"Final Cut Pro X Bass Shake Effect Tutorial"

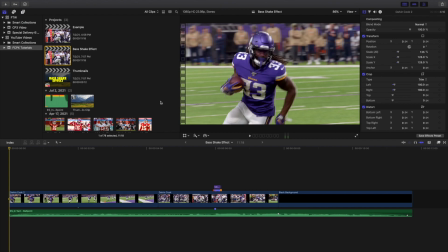11s
Yo, what is everyone, and welcome back to another video. In this video, I want to go over how to create this bass shake effect in Final Cut Pro 10.
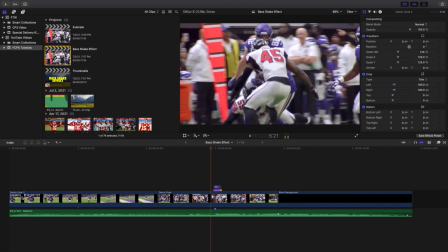20s
So you see right here, this is what the bass shake effect looks like right here. I just basically have this timed to the beat of the music.
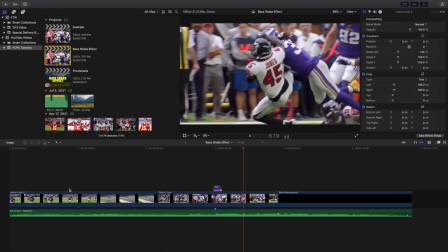27s
As you can see, the screen just shakes right here. And what that does, it just kind of, you know, makes a bigger impact than there actually is.
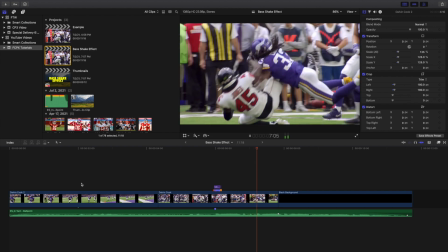35s
Obviously, you know, without the shake effect, you didn't really hit them that hard. The entire, like, you know, world shook.
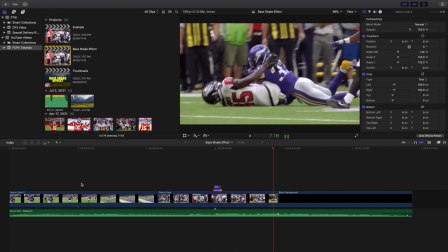40s
But it's definitely a really cool effect to kind of emphasize just how hard, you know, a hit is, or, you know, in boxing, maybe someone throws like a really big punch, or, you know,
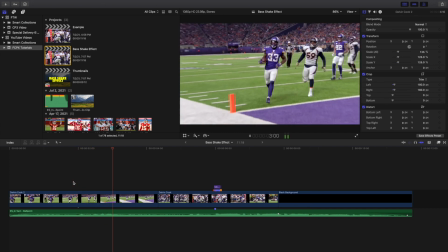48s
someone dunks the basketball. Like, you want to show, kind of like emphasize that impact. Again, obviously it's not that big of an impact,
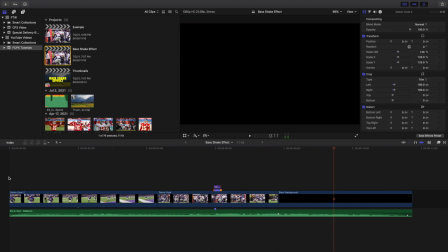55s
but it's kind of really cool to be able to emphasize it and make it look even more extreme than it actually is. And I'm sure athletes that,
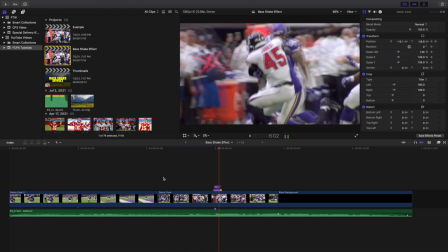62s
you know, you do this to or have this effect applied to, maybe it makes it cooler because they realize, oh, I hit a lot harder than I actually did.
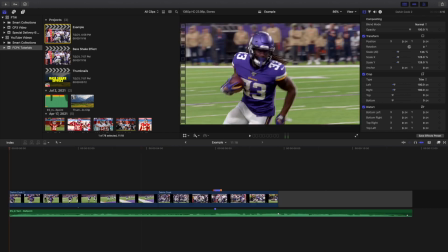68s
That's because, you know, using visual effects. So I think it's definitely a really cool idea. I'm gonna go ahead and basically just break down how to create this effect. There are no plugins.
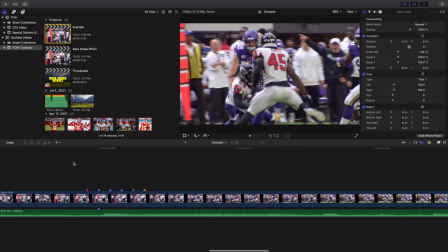79s
This effect you actually have to create manually. And I actually got this idea from a channel called Brad and Donna. So I wanna give them the proper credit. I didn't just, you know, magically come up with this idea out of thin air. So basically what I'm gonna do right here is I'm gonna go ahead and kind of break it down.
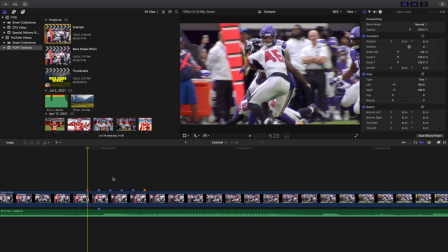94s
Here are the markers right here. So basically what I did was I went ahead and just went frame by frame. So he was frame by frame by frame, as you see right here, and then watch him right here. He goes back right here. So here's where the impact is. Here's where see where this marker is? This is where the impact starts right here.
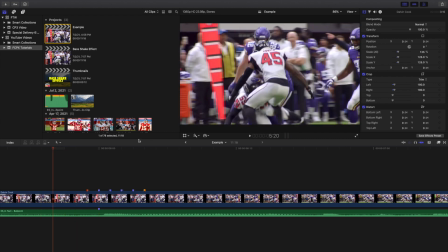112s
So as you see right here, you just basically kind of go frame by frame. So frame by frame right here, and then boom, this is where the impact happens.
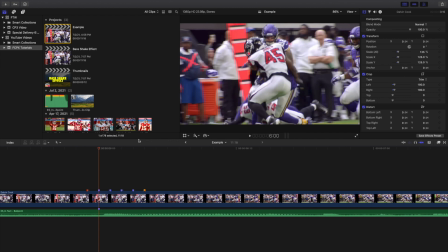120s
So this is where I want the effect to start. All I'm doing is I'm just pressing the right and left arrow keys just to go frame by frame.
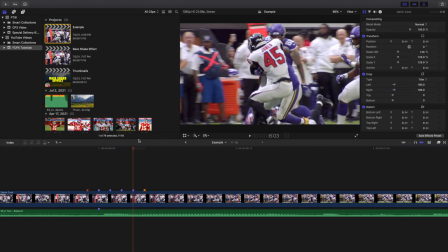126s
As you can see right here, here's the impact starts. Now all of a sudden he starts to go back. So the impact starts right here.
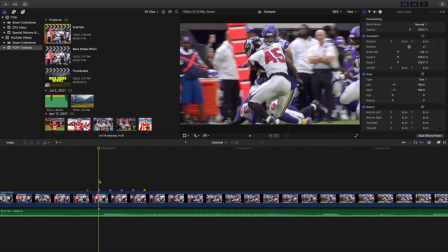131s
And as you can see right here, here's a marker on the beat. So wherever the effect starts, I put a marker there. And I also put a marker exactly where the beat drops. That way it lines up perfectly. So as soon as the beat drops, the effect happens. So it's a really cool kind of bang bang kind of play. So what I'm going to do right here is I'm going to go ahead, click on the clip right here.
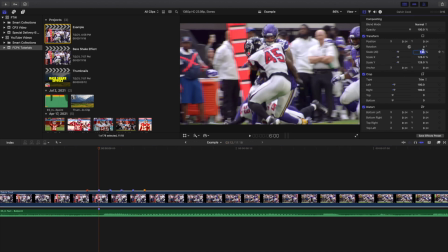149s
I'm going to go ahead, head over to scale. I'm going to increase the scale by 10%, so it was 125, so 135, and basically you want to increase the scale because you're going to move the position around, and you don't want to have any black bars, just because if I move the video around and the scale is the normal speed,
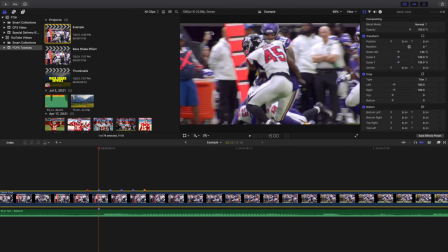168s
the normal size, you're going to see some black spots, and obviously you don't want to right there. So what I'm going to do is, now that I increase the scale, I'm going to go out to 50% right here.
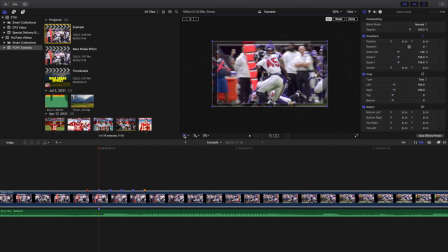177s
So go up to 50% right here, and over here, all I'm going to do is now enable the transparency grid. So as you can see right here, this is what it looks like right here, and then here's everything in frame, and then here is everything out of frame right here. So what I'm going to do is, this is where the impact happens, I'm going to go back one frame where the red marker is right here. I'm going to go ahead and place a keyframe on position right here, and then what I'm gonna do is
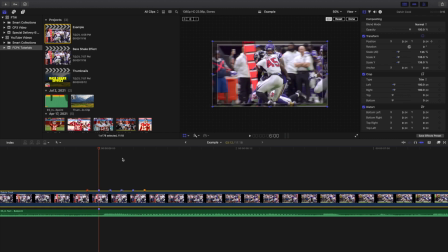204s
I'm gonna go ahead one frame right here, and then I'm gonna move the position in the opposite direction, so he's hitting him this way. So I'm gonna move the position in the opposite direction. What that does is it just helps emphasize the hit. So I'm just moving it in the opposite direction of the impact. So what I'm gonna do is I'm gonna go ahead another frame right here.
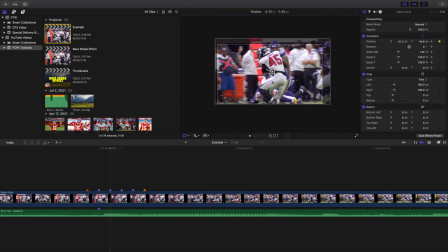224s
I'm gonna move the position up right here. I'm gonna go ahead and go to the next frame right here. I'm gonna move the position right here. Go to the next frame right here. I'm gonna move the position, be like right here. And then I'm gonna go to where this chapter marker is right here.
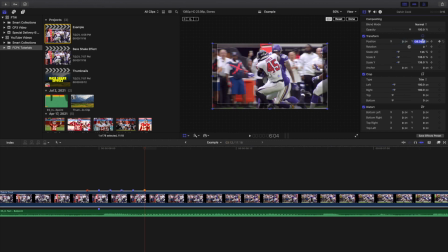240s
I'm gonna go ahead and change the position to zero right here. And if you play it back and nothing happened, it means you didn't keyframe it. So what I'm gonna go ahead and do is go ahead over here. And as you can see right here, so go ahead and play it right here. So go back right here, so you can see.